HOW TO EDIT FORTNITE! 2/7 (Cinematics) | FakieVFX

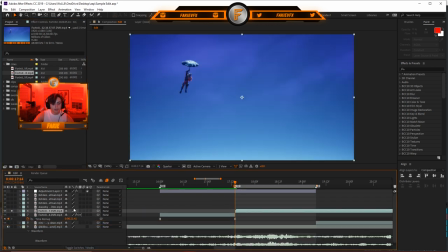Bring that sucker in and then turn up the sound, and then we're gonna find the part that I want to start at. Make sure you have your frame blending on too.
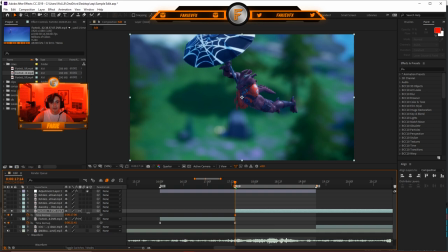I'm just gonna scan through again. Pretty sure it starts like right. I like this composition a lot better just because there's more color in it.
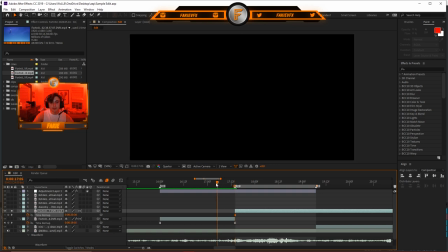There's more greens, there's a little bit of blues back there, and this is kind of just maroon and white and blue.
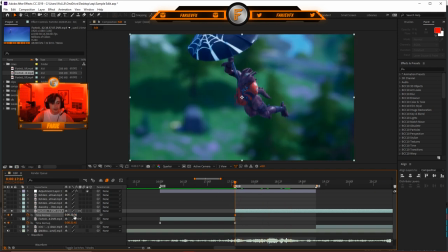So this would be a lot better, I think. All right, so we're gonna find the beginning, which is right here, 2036, and then I'm gonna go to the end, and let me cut this first of all.
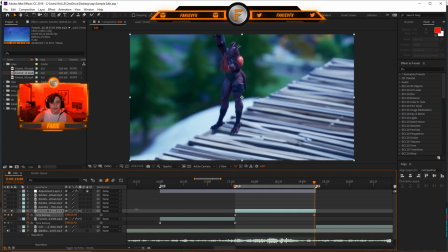Find the end, which is gonna be right. I'm gonna go here, just because I don't wanna get this part in frame, just to show that this is fake.
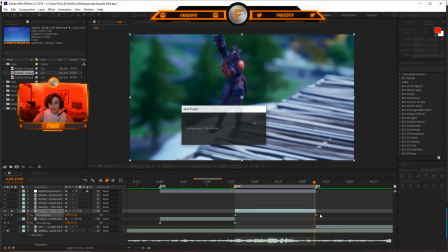All right, so I'm gonna go like right here, and I'm gonna move that frame over one. F9 on your keyboard, go to graph editor, isolate it, and now we can fuck with this.
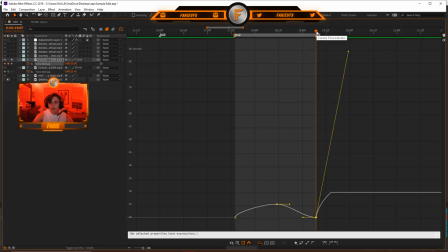All right, so I'm gonna try the little reverse effect that I did in the last clip that didn't really work out. Let's go like this, drag these up a lot, a little bit more than halfway, and then extend these ones out a bit.
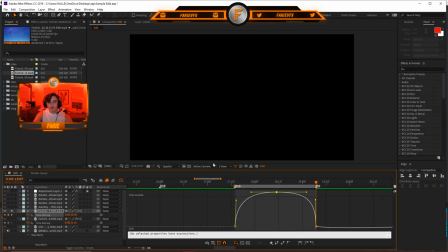Let's see how this looks.
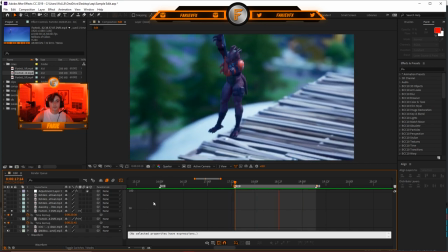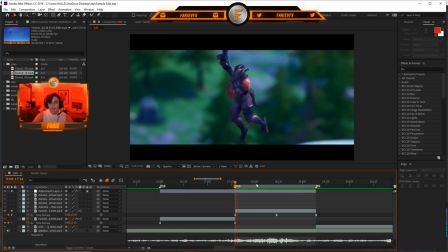Honestly, if I put in the black bars, it should look perfect. I just need to put this down a little bit just to be centered.
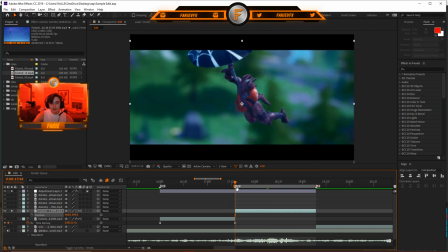It's like right there. Alright, see how it looks.
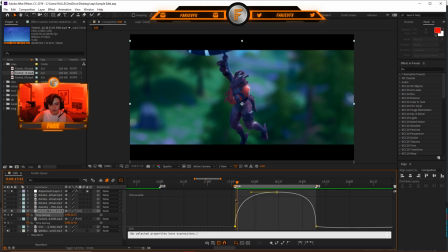Let me mess with the initial keyframes and make this a little bit tilted in, a little bit tilted in too.
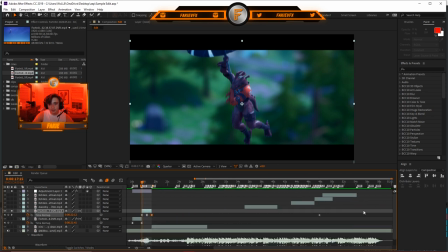And let's delete that last keyframe as well, which it should be right here. There we go. Alright, let's see what our sins look like so far.
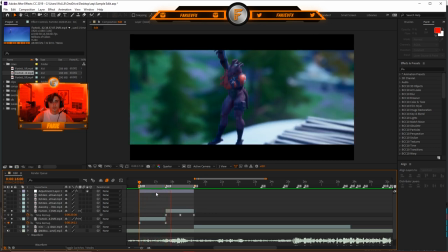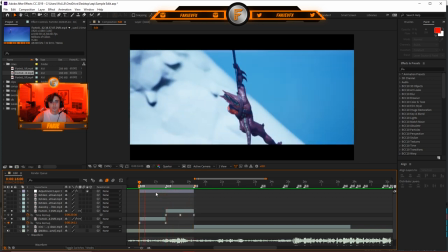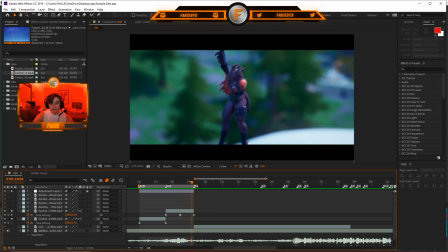Alright, this looks fine. Now we can go on to the second clip, so I'll see you guys back in Fortnite.
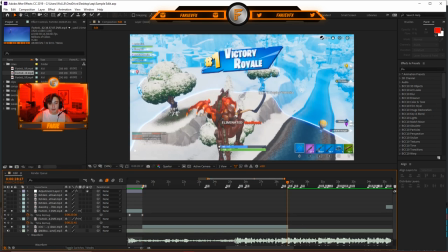Never mind, no, we cannot. We have to do the sin after the victory, yeah. So, we're gonna do the same process as before.
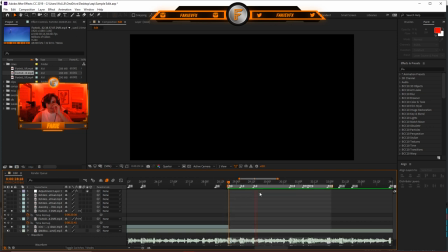I'm just gonna play it through. Alright, I'm just gonna end it right here. I don't really want the sin to be long, because it's literally just him falling, so drag the sucker in. I'm just gonna put it below this, just so I have a comp on a downward scale.
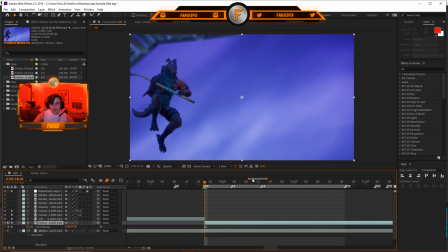So, now we're gonna open this up, Control-Alt-T, and let's timer up the sucker. So, there are a few beats here. I'm gonna add effects there. I'm not gonna do any time mapping effects here, just because I wanna keep this part simple. So, I'm gonna turn off sound, turn on frame blend, and then let's find a part one to start.
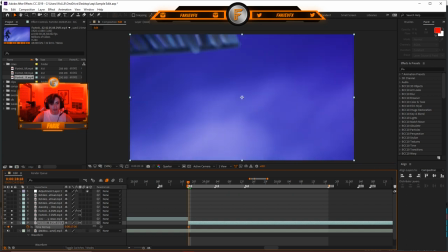I'm gonna start right when I start moving the camera. So right there.
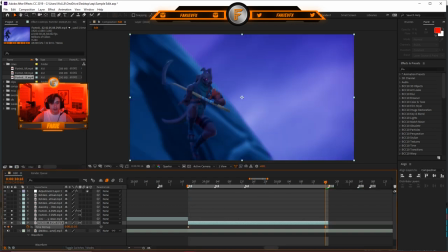I'm gonna go to the end, cut it off, and then fire more at the end. So I'm gonna go like right where I'm gonna leave the frames, so right there.
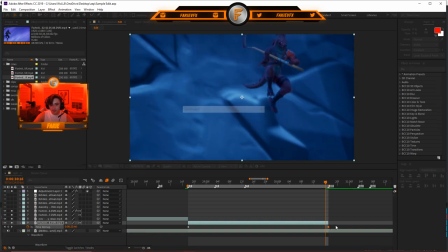Move that frame over one, and then we could easy ease them.
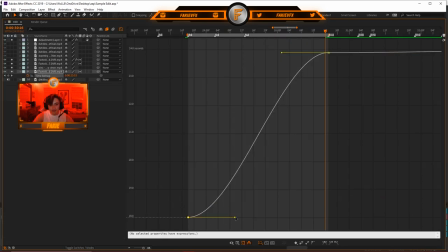F9, open your graph editor, isolate it, and then I'm gonna try initially just a harsh sync, something like this.
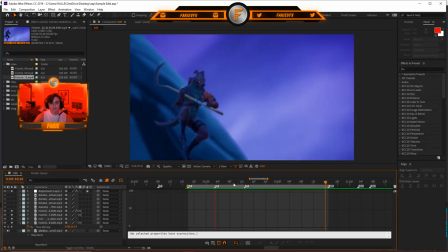See how it looks. And honestly, this looks really bad right now because there's not really much in the composition.
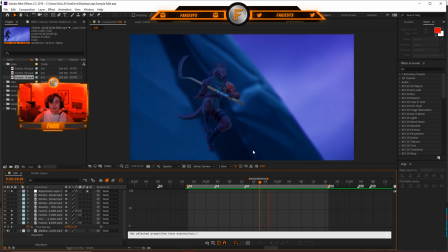It's really just the wall, the sky, and the character. And they kind of all blend together. It's kind of all the same colors. This is dark, that's dark.
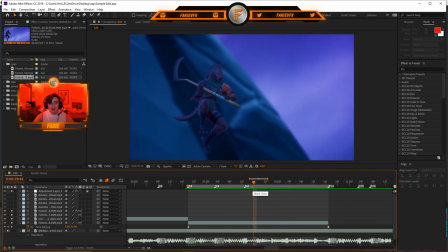Which right now is pretty bad, but when we go into effects and all that stuff, this gives you opportunities to be more creative with the effects.
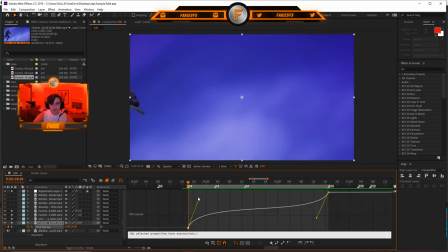And I'm just gonna fix up the sink a little bit, then we should be good to move on.
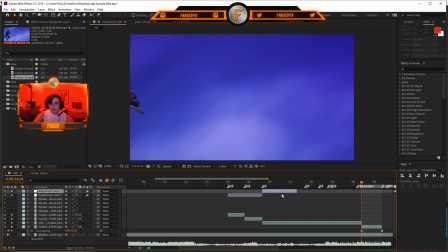Now we're gonna add some black bars to this again. Alright, this is what the clip looks like with black bars.
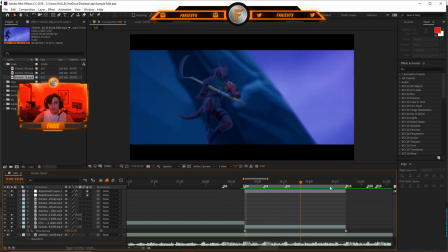Sure, it's smooth, but there's nothing to it, which is fine right now, but when we get into effects and stuff, it'll look a lot better, trust me. Alright, so now we can move on to the next clip.
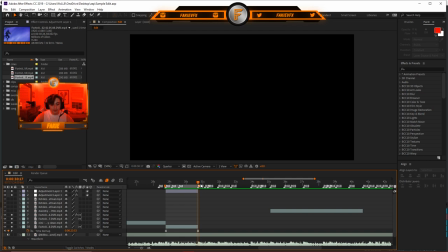Before we go into Fortnite, I'm just gonna figure out what sins to use and how much to use, because this clip is very spaced out, you can tell. So I'm just gonna find them. Alright, so I'm gonna have one sin here. I'm gonna have one sin here, and then I'm gonna have a sin to cover this up. And you're probably thinking, like, I'm gonna have three sins for one skin.
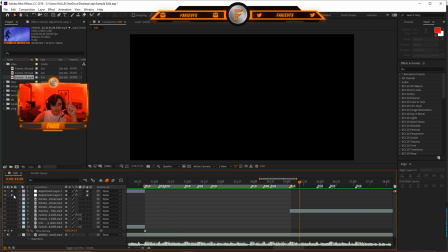No, I'm gonna have a skin of the character that this guy kills, which is, I don't know what skin it is, but whatever, that skin. I'm gonna have a sin of him running down there, and then I'm gonna have a sin of him running up the stairs, and then just an overall environmental sin.
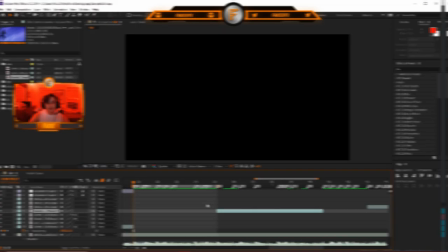So let's go jump into Fortnite and let's do that. All right, we're back in Fortnite now. Let's get our skin.